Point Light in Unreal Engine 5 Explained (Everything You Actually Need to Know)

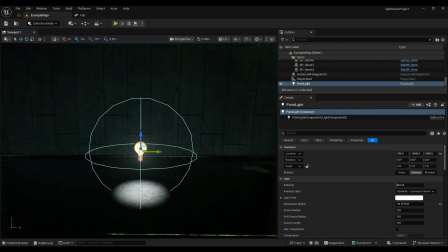That sphere represents the area this light affects. So let's look at the settings you will actually use.
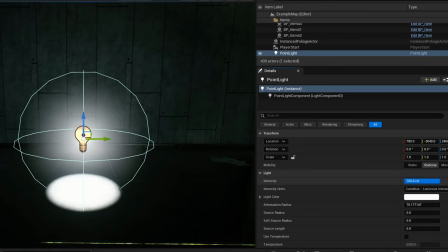We have intensity. Intensity controls how bright the light is.
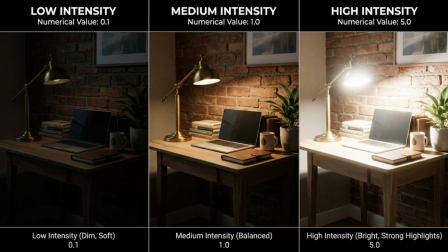Higher values create stronger illumination, brighter highlights, and stronger reflections. Lower values create softer and more subtle lighting. More brightness doesn't automatically mean better lighting, because balance matters here the most.
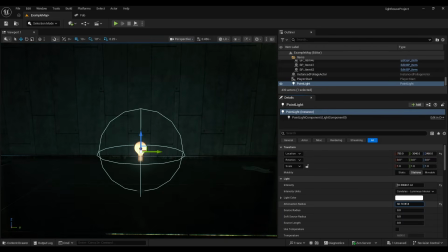Next we have attenuation radius. This controls how far the light reaches.
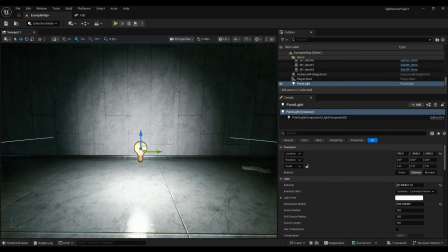Think of it as the size of the light's influence.
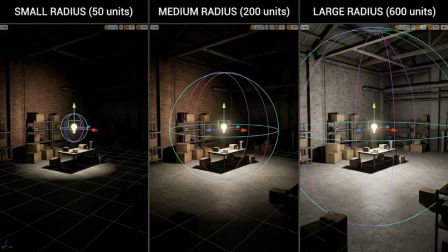Small radius is great for candles and table lamps, and large radius is better for bigger spaces.
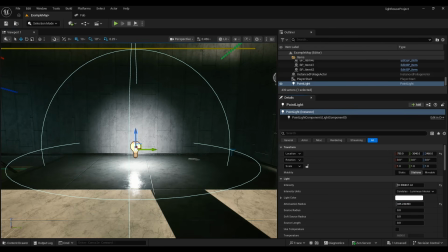A common mistake is making this radius far too large. When light reaches everywhere, your scene loses realism.
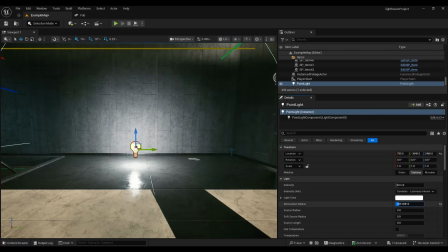Next, we are moving to the light color and temperature. Light color completely changes the mood of a scene.
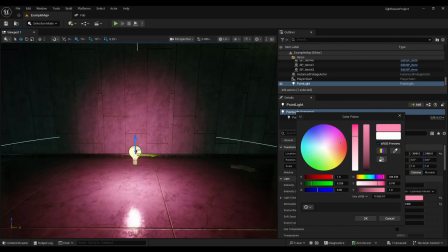Warm lighting feels cozy, comfortable, and natural. And cool lighting feels sterile, modern, sometimes even unsettling.
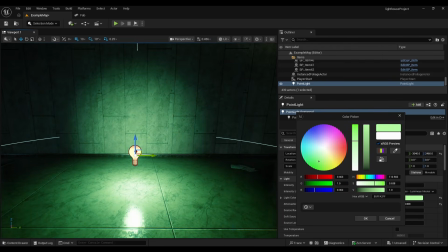But instead of manually picking colors in a color wheel, I recommend enabling temperature. This lets you work using real-world Kelvin values. A warm lamp might be around 2700 Kelvin, a candle is even warmer. Daylight is much cooler, and for me this is a very straightforward and easy way to create a believable lighting, so don't skip these temperature options. Next we have shadows.
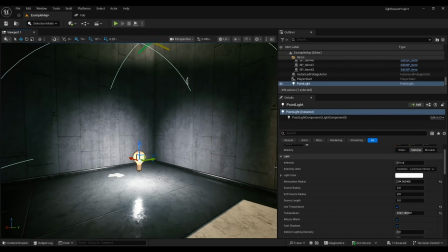Although we talk about lights, the shadows are what give object shape and depth.
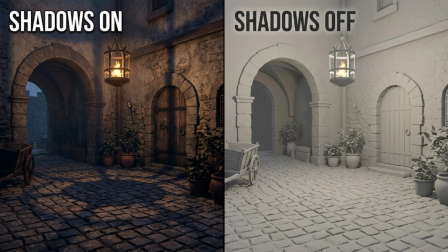Without them, a scene often feels flat. But not every point light needs to cast shadows.
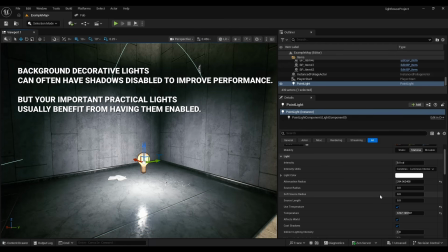Background decorative lights can often have shadows disabled to improve performance, but your important practical lights usually benefit from having them enabled. Next we have a source radius.
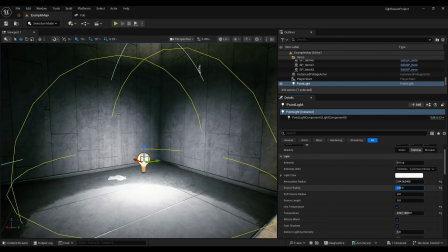This setting is often overlooked. Source radius controls the apparent size of the light source.
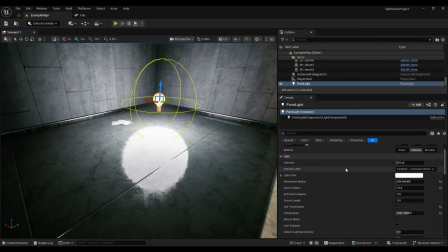Small sources create sharper shadows, and larger sources create softer, more natural shadows.
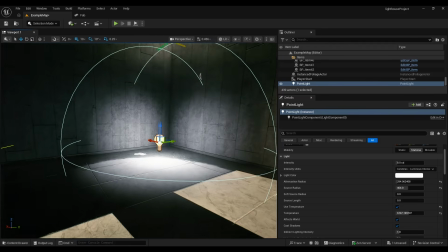Sometimes increasing this value slightly can make lighting instantly look more realistic.
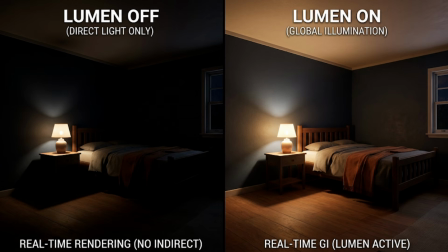One of the biggest advantages of Unreal Engine 5 is Lumen. Lumen allows point lights to contribute realistic bounce lighting. Imagine placing a warm orange lamp next to a white wall. Without realistic global illumination, only the direct light is visible.
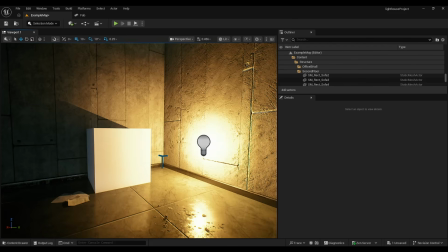With Lumen, that warm light bounces off the wall and softly illuminates nearby surfaces. The result feels much closer to real life. Your point light provides the source, and Lumen helps spread that light naturally throughout the environment.
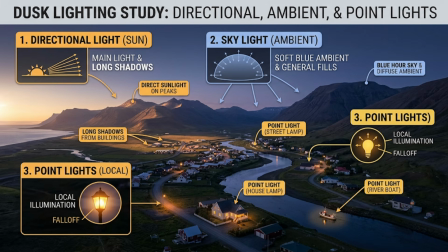Point lights also work beautifully alongside directional lights and skylights. The sun lights the world, and the sky softens the shadows, and the point lights bring life to individual spaces. To learn more about all these lights and how they work together, you can check out the lighting playlist below.
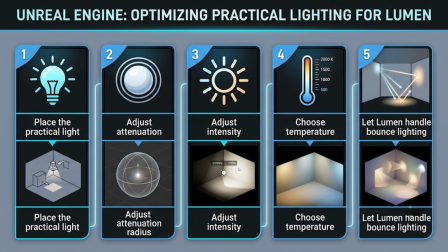Let's run through a simple workflow that many artists use. Step 1 is to place the practical light where it naturally belongs.
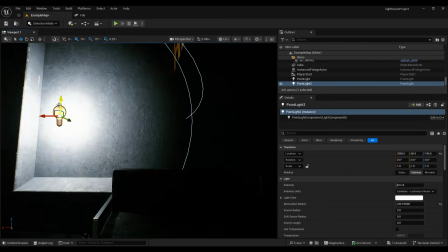Step 2 is to adjust the attenuation radius, so you only light what needs to be lit.
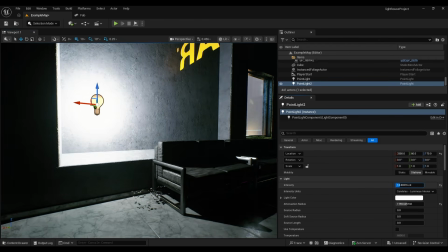Step 3 is to adjust intensity and make sure important objects stand out.
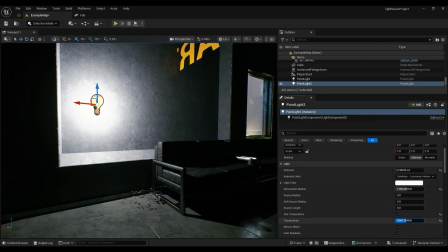Step 4 is choose a realistic temperature. And step 5, let the Lumen handle the natural bounce lighting.
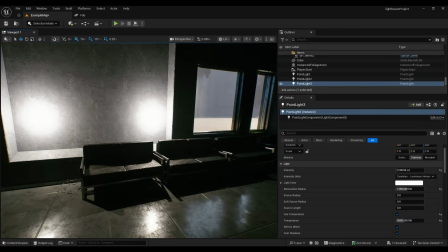And that's it, keep it simple, because you can always add complexity later.
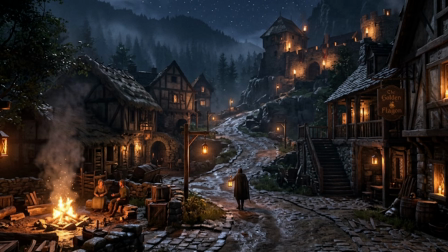Point lights are one of the most important tools in Unreal Engine. They help create atmosphere, focus, realism, and storytelling.
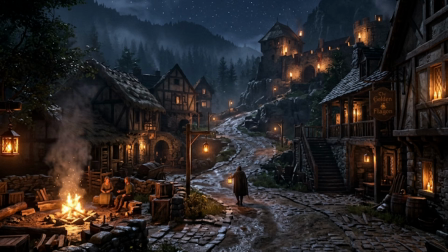If your scene needs a believable artificial light source, there's a good chance a point light is exactly what you are looking for.
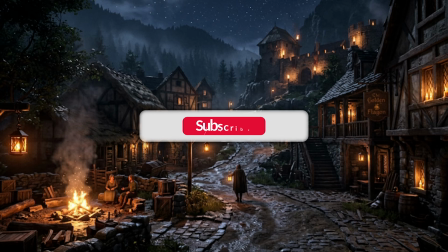If you want to actually understand Unreal Engine lighting instead of just scoping settings, make sure to subscribe,
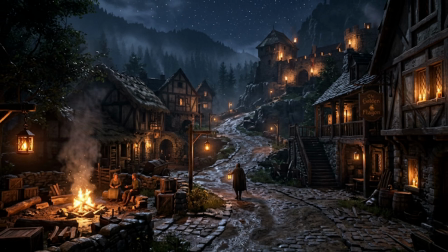because this is a part of a complete lighting series where we break everything down step by step.
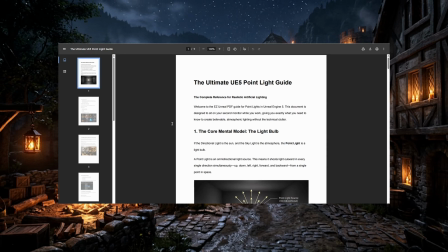And if you want a quick reference while you're working inside Unreal Engine, you can download the free point light PDF guide below.
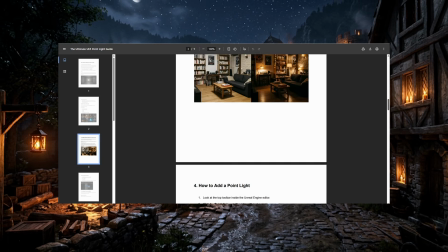It includes all the important settings, when to use them, and the common mistakes to avoid.
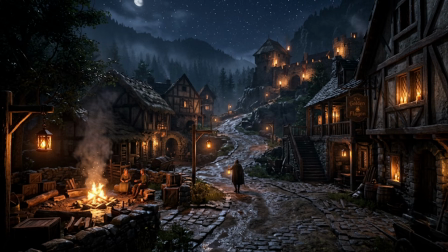Also, if you are still building your foundation in UE5 lighting, I recommend watching the directional light and skylight tutorials next.